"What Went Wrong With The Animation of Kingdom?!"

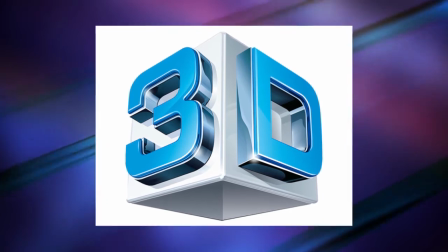8:14 Now you can stylize the frame, but it takes time, skills, and experience.
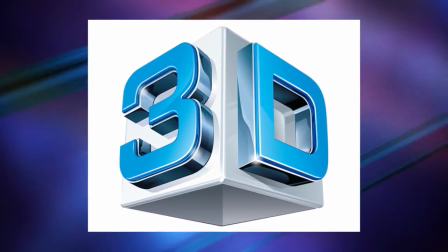8:19 And none of those things the new studio has.
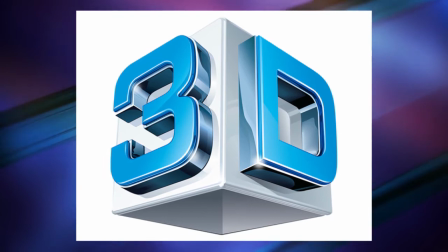8:22 The other way is to draw or color on top of the 3D characters or objects, which the new studio is doing just like the previous studio.
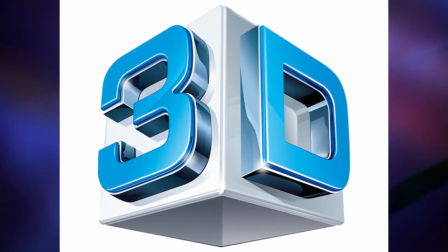8:31 But they did not stop there. They thought they can do better. The old studio knew what they can achieve and what cannot.
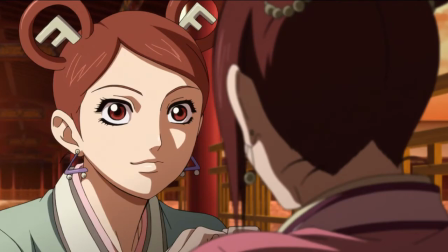8:38 If you look at the animation of season 1 and 2, you notice that the scenes are clear, bright, and simple.
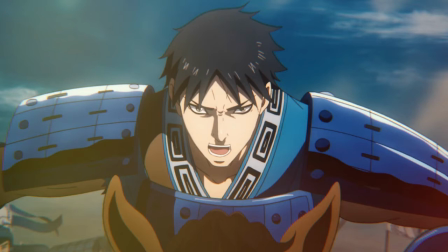8:45 And the geniuses from the new studio thought they can stylize the scenes by using dark colors.
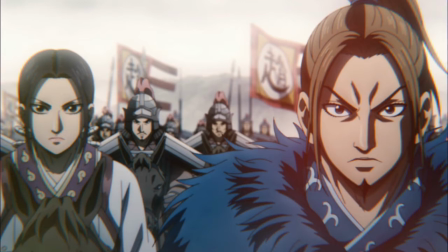8:51 That would have worked for 2D animation or a live-action movie. It does not work with 3D, at least not the way they are doing it.
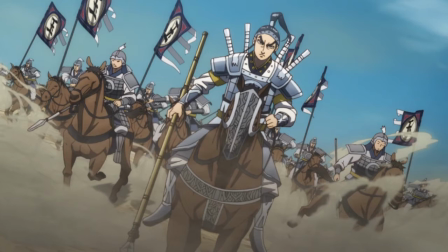9:00 Then it seems they did realize the problem, or at least some of them,
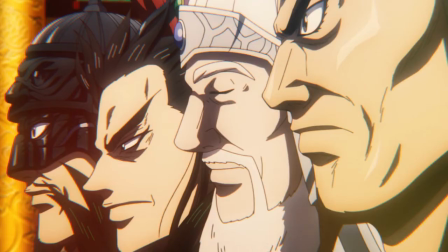9:04 and instead of going back to how it should be, they did try to fix it by adding more dumb stuff.
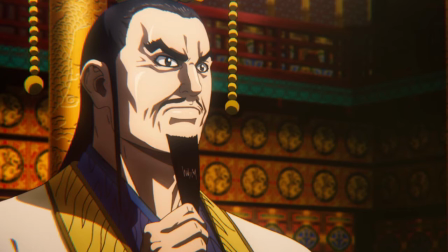9:10 If you were wondering what's up with the weird glowing, well, that's all the side effects of these geniuses trying to stylize the scenes.
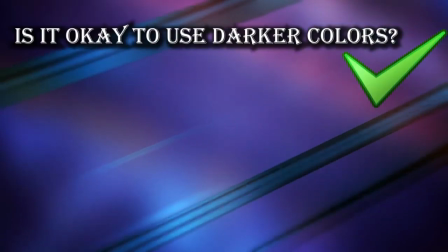9:19 Is it okay to use darker colors? Yeah, sure. Even though you are throwing the continuity out, but whatever.
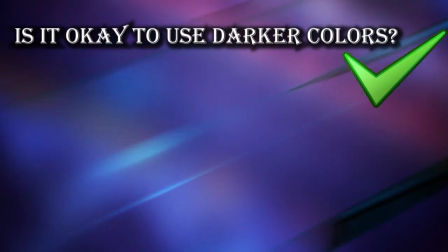9:26 Who said that the continuity is important for a series, right? Is it okay to use lighter colors?
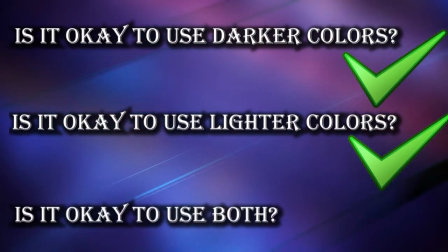9:32 Yeah, sure. Is it okay to use them both? Hell no.
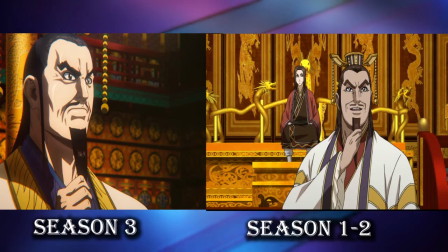9:37 This is one of the dumbest things ever. That's how you end up with those weirdly colored and lightened scenes. Maybe the reason why the minister is glowing like that is due to the mother of the king throwing divine water on him.
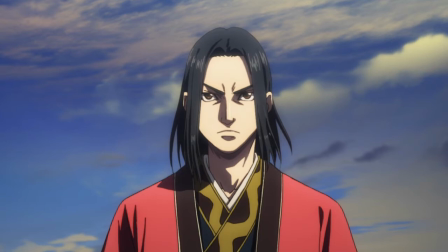9:50 That would explain that weird glowing. But the weirdest thing here is that the footage is distorted and blurry, You cannot see it clearly.
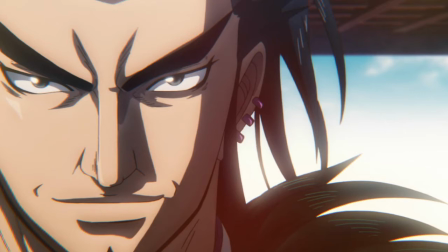9:59 It looks very low detailed and quality. Do you know what is weird here?
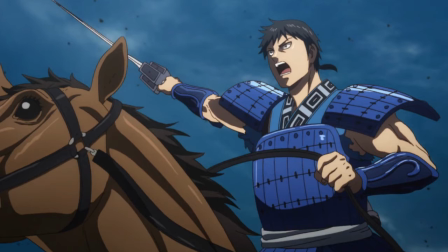10:04 This is 3D animation. That is not possible. I'm really curious to know how did it manage to achieve that?
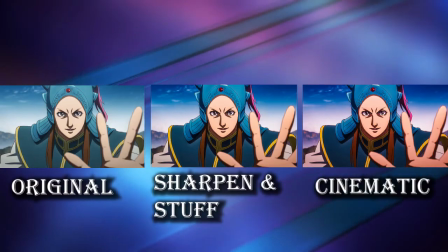10:11 How did it manage to distort the animation? I took a random frame and I spent 5 minutes working on it, trying to bring it to normality.
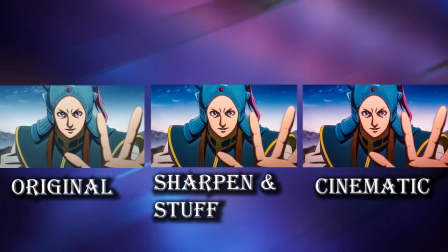10:20 And this is the result. The first image is the original.
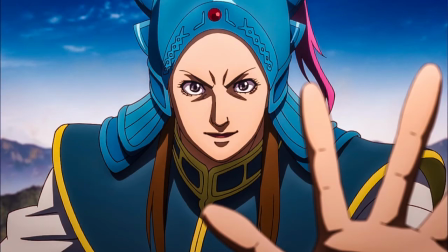10:24 The second image I tried to sharpen and some other things, and the third I tried to give a more cinematic look.
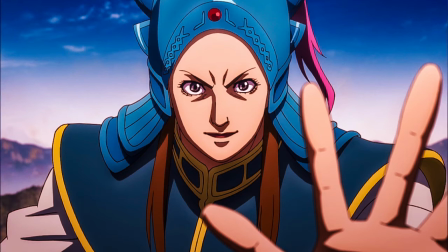10:30 Since the way they did use colors, it seems that they were going for something similar. Now, I'm not saying that this is how the anime should look.
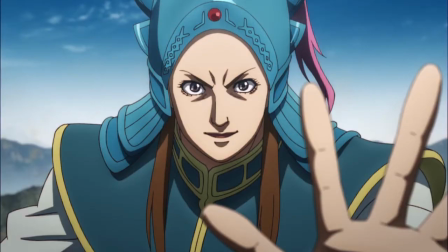10:38 Like I said, I spent only 5 minutes. Even if this frame looks better, this doesn't mean that every frame will look better.
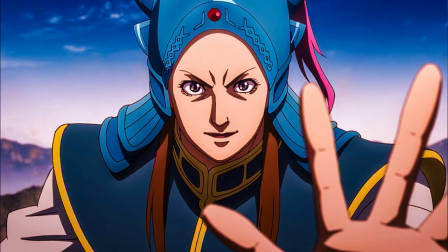10:45 So you have to balance things out.
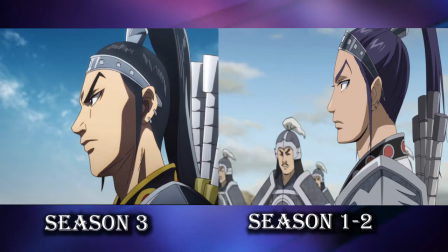10:47 Otherwise, you will end up with the same result as they did, where there are parts of the animation that is weirdly glowing, or lightened, or distorted.
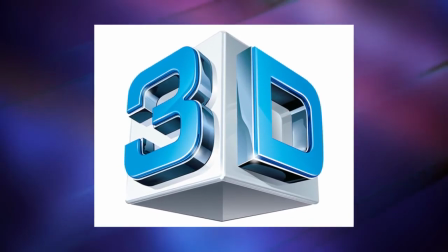10:56 The only explanation I can think of is that they did not know how to render the animation properly, or they made a mistake.
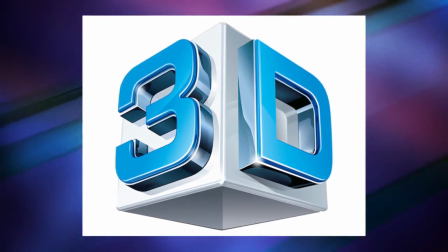11:03 When I did render the animation from the 3D software, I did render it in images, and not in video format.
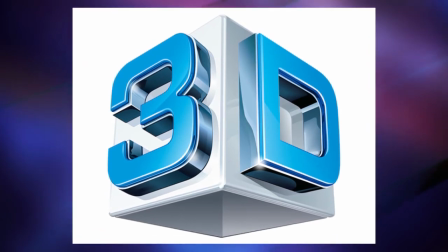11:09 And then I did put into a compositive software, and from there I did render it as a video.
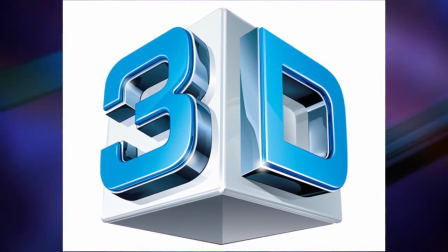11:14 Maybe in that process something went wrong, and that's why the animation sometimes look distorted and blurry.
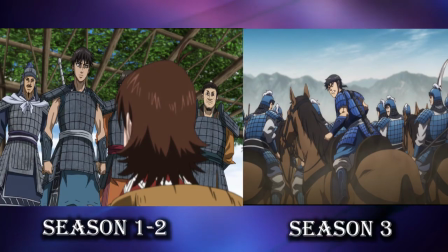11:21 The other weird thing is the armor of Shin. Animation-wise is very wrong, but also story-wise.
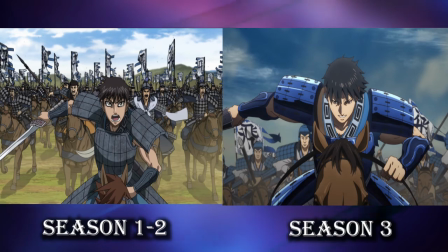11:27 Here's why. I think they gave Shin a unique looking armor in order for him to stand out in the crowds, since he is the main character. If this was a good idea, the author of the story would have given Shin an armor since chapter 1, and let alone something unique.
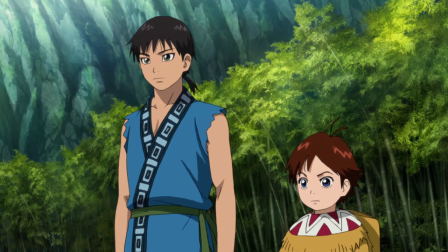11:43 The reason why I did not do it is due to the character development.
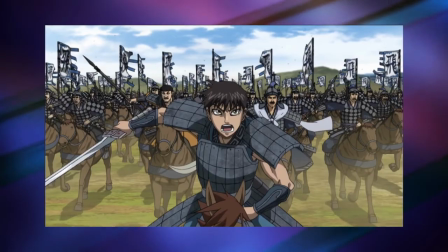11:47 There is internal and external character development, and the armor, weapon, and horse are part of the development in this case.
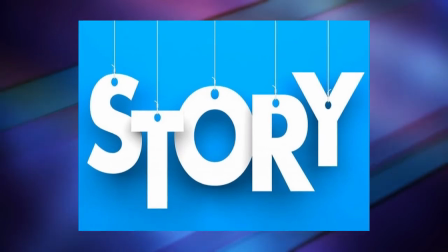11:55 And the external development should not overtake the internal development, because then there would be problems.
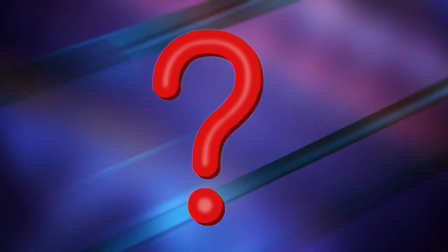12:01 Do you know what would have made Shin stand up even more? If he would have used the shell that Oki has given him.
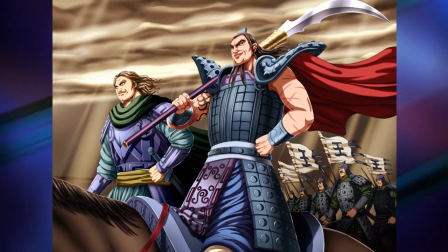12:08 In the story, the author said that he is not using it because he is not strong enough, which makes sense,
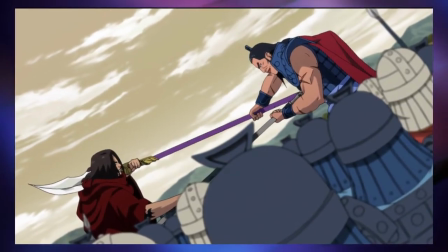12:13 but also that is a weapon that usually generals use it, so I think he will use it when he will become a general himself.
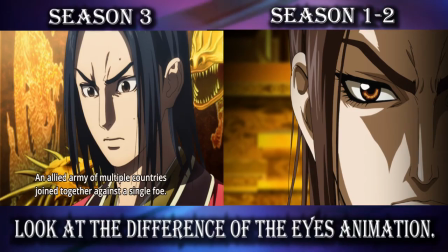12:20 So what the anime staff did was pointless.
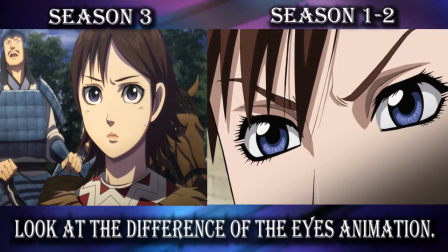12:23 They should have left things like those to the writers and focus on their job. Now let's talk about from the animation's point of view.
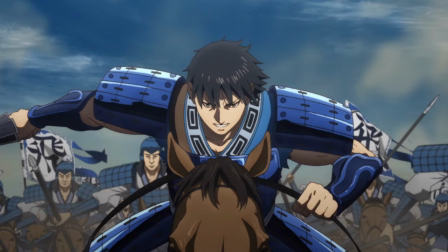12:31 I was really surprised when I saw it, and I still am. There is no way I'm getting used to it. The colors of the armor are wrong in more ways than one. First of all, the blue color that they are using for Shin's armor is completely different than those other armors.
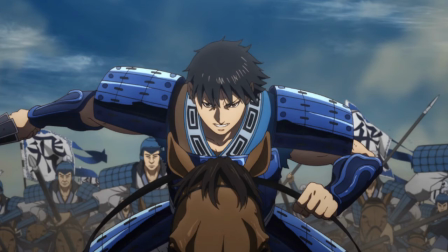12:47 But not just that, that kind of blue it is not used in the scene at all. That's what it is making look so bad and out of place. It looks like someone did put duct tape on top of the frame.
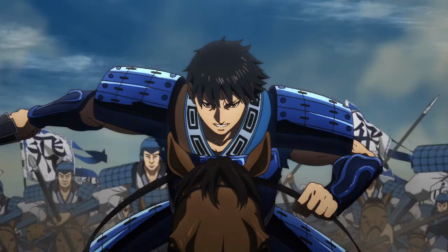12:59 And also that kind of blue there is no way to get during the day. You can apply those colors during the night and not day.
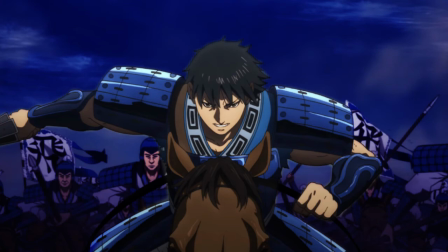13:06 And that's why it is making it look even worse. But I hope in time they will get better and correct their mistakes.
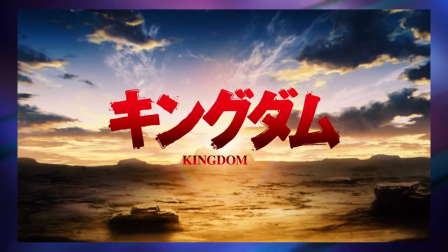13:12 There were big improvements from the first episode of the first season to the last episode of the second season.
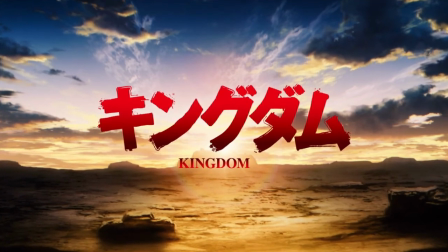13:18 And there were some small improvements from the first episode of the third season to the last episode.
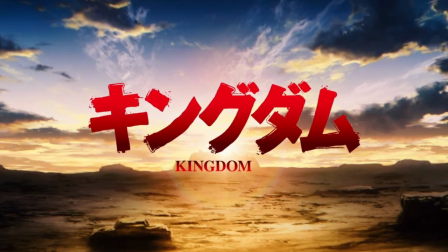13:23 There are some scenes that the animation looks clearer, and the colors and lighting are normal.
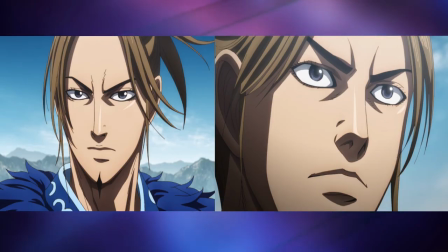13:28 But then you have scenes like this, that crush any hope I had for things to get back to normal, because scenes like this shows me that it is not a mistake, but they honestly believe that this is how it should be.
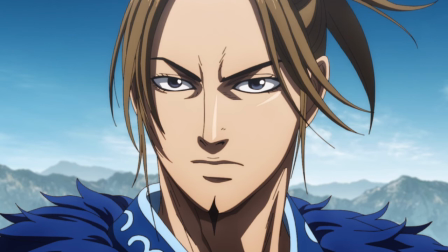13:40 Let's look at these two frames. The first one is normal, still different than the other seasons, because continuity is not a thing.
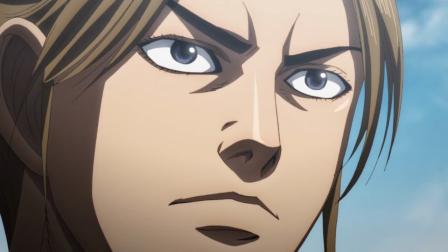13:48 There is no distortion in this frame, but here's the next frame of the scene. A mysterious fog appears.
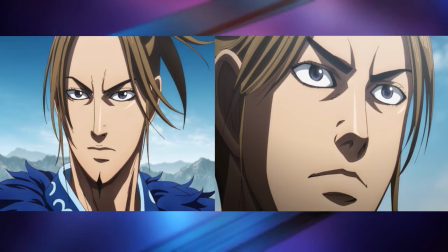13:55 Someone saw that frame and thought, this scene needs fog, because it looks too clear and some distortion will make it better.
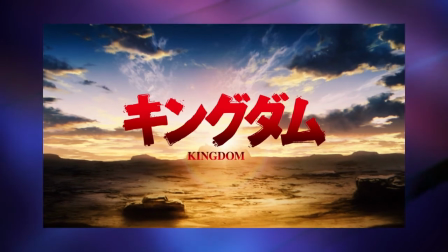14:03 I'm hoping beyond hope that maybe the reason why Season 3 has not returned yet,
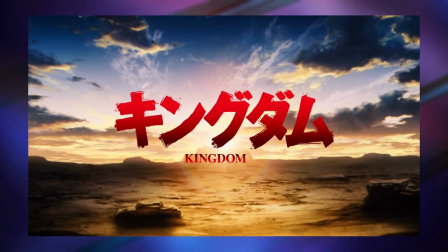14:08 when other animes have, is due to them fixing problems like that, but that's unlikely.
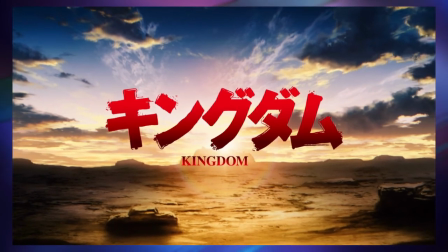14:14 The other thing that did change from the previous seasons to the current one is the soundtrack.
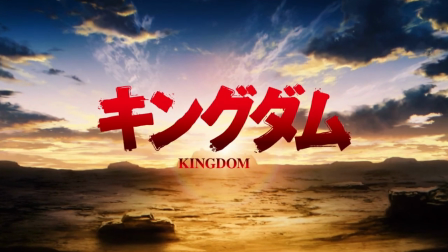14:19 The old soundtrack sounds ancient, and it did fit the period in which the story takes place.
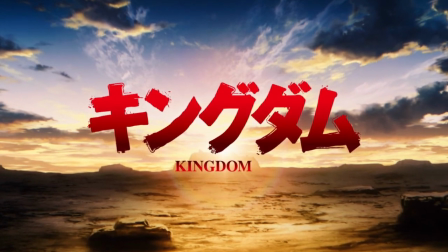14:25 But the new one is completely different. It does not sound ancient at all.
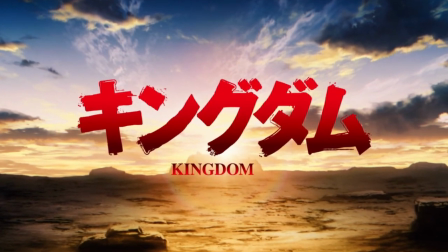14:30 It is very modern. But this change, I don't mind it at all, because now the soundtrack is 10 times better.
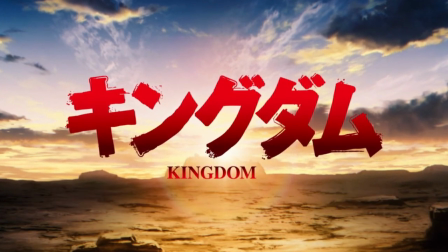14:37 They are not limiting themselves at all. They are throwing every instrument they have, even the kitchen sink.
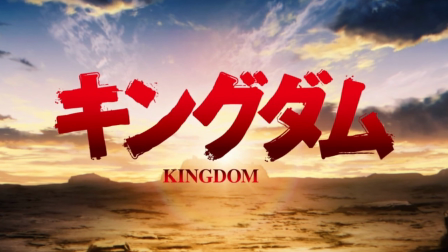14:43 If you are going to change something, then make it better and not worse. Thanks for watching and see you in the next video.